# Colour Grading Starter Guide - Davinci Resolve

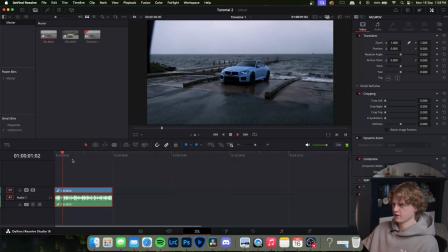Huge difference I might also quickly show you how I clean up and stabilize it. So for my gimbal shot I wait until it starts rotating I
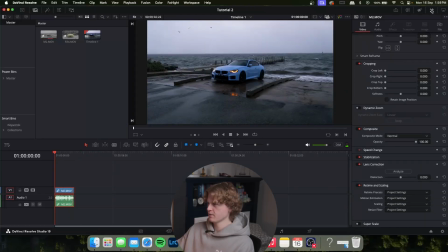stop it there and then in your video tab which is under the inspector tool come down to stabilization I'm use similarity for this one mess around with the sliders and click stabilize you
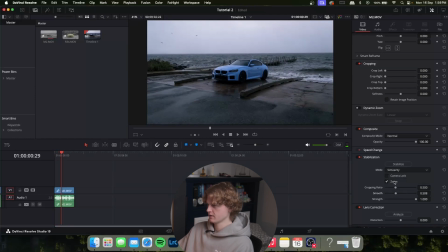can see there's a whole bunch of warping so we're going to reset try something else still a bunch of warping try again it's
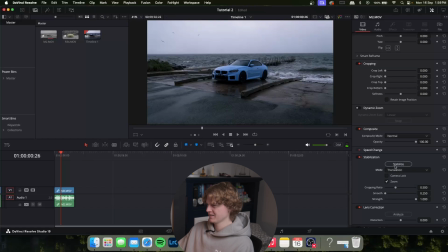a lot of back and forth you can try the translation one which is generally better yeah that looks much better so yeah that's how i'd make one clip as part of a video and there's also more advanced stabilization things you can do in the Fusion tab but I'm not gonna go into that
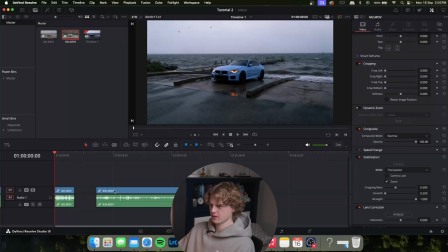rabbit hole today. So next we can do this other clip that I have, this R34.
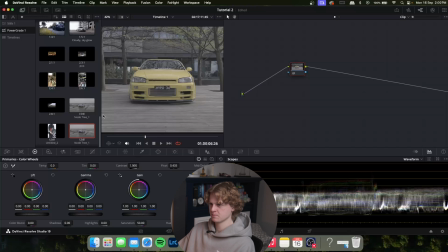Once again come to your power grades, your node tree and double click. We will pop in our color space. Once you've done that again,
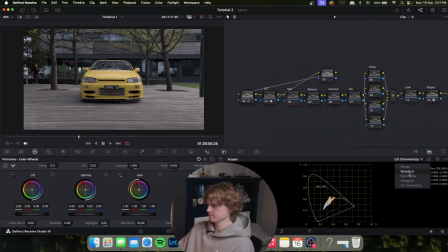back to our exposure waveform bring
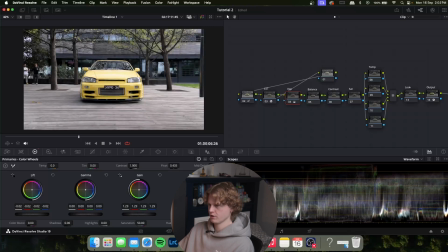down our shadows bringing up our highlights maybe around
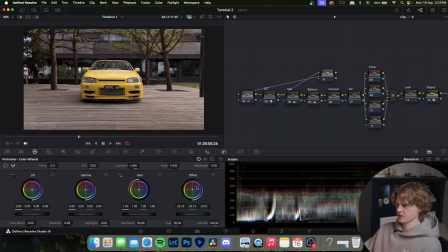and here something like that once you found something you like under the contrast tab maybe about that much with that much pivot before and after I can really see it's darkening up the areas in the background that have a lot of shadows we're gonna add a lot more saturation on this one
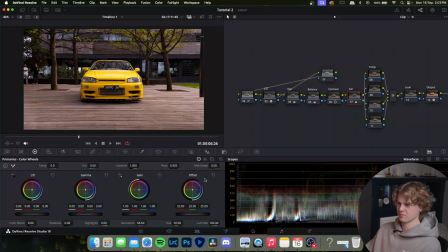because this car's color is amazing in person and so you really need to add quite a bit for it to stand out in video because the lighting wasn't perfect here I'm gonna come back to my balance tab and just bring out some of the reds that I added to make it a bit more
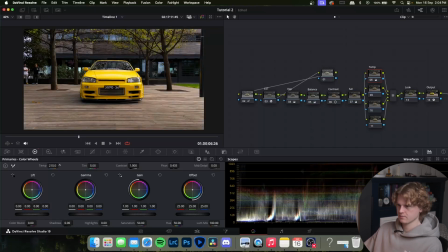neutral there we are so looking pretty good so far temperature slider maybe a little bit more warm I love doing this I love
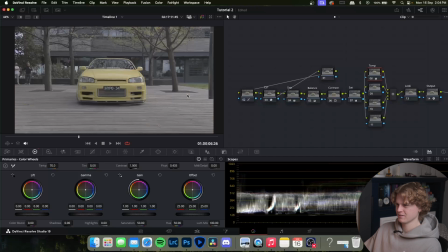turning them all off and on. It's amazing the difference you can get from log footage.
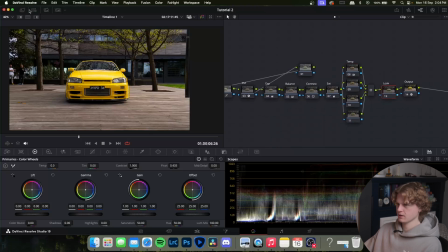Alright once we've messed around with temperature come to our look. So look come to our luck gallery and for this one
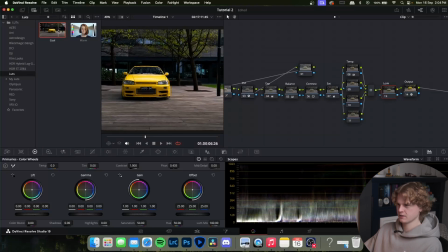yeah the cool one doesn't even look too bad but for this demonstration I'm going to do the warm one.
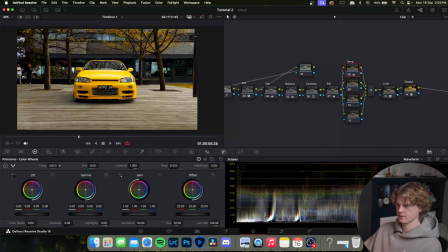Now immediately I can tell it's way too yellow so I'm going to come the temperature slider and bring out a bit of warmth and then also make
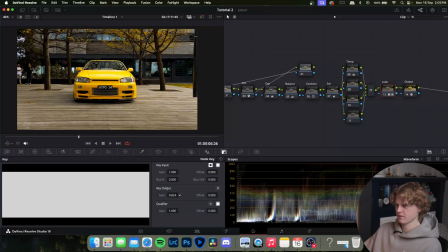sure to come to the key tab and mess around with how much of the lut you
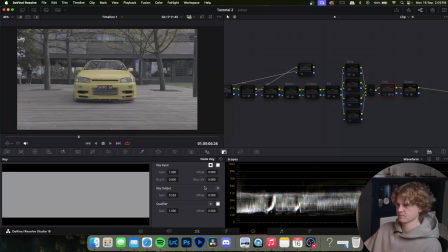want to affect your image so
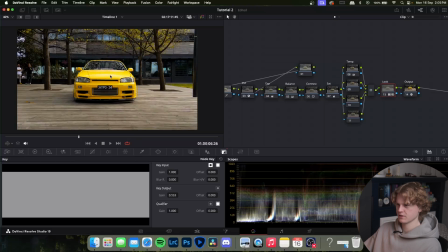i'm pretty i'm pretty happy with how that looks so far i feel like the warmth really suits the yellow
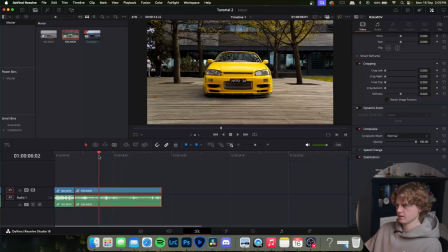color of the car i'm going to leave that clip as is and once again if you want to see how i do this i just dice it up until I've got a section of footage that I like, mess around with the stabilisation,
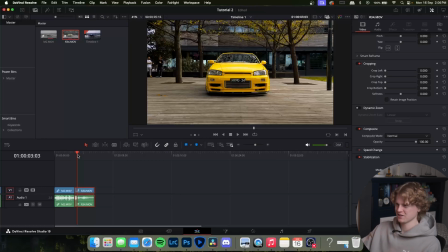I need to work on my ninja walk a bit as you can see there's a very slight up and down movement but this is pretty solid. With all that being said I really hope you found some value out of this video and it helps you out on your colour grading journey, this tutorial really only scratches the surface of what you can do within DaVinci as it's quite an in-depth software and I'm pretty sure film studios use it for movies which tells you all you need to know like we're just making videos for Instagram and YouTube. This is the first long form video I'm going to be uploading to YouTube so any feedback would be greatly appreciated and once again thanks so much for watching and I'll see you around.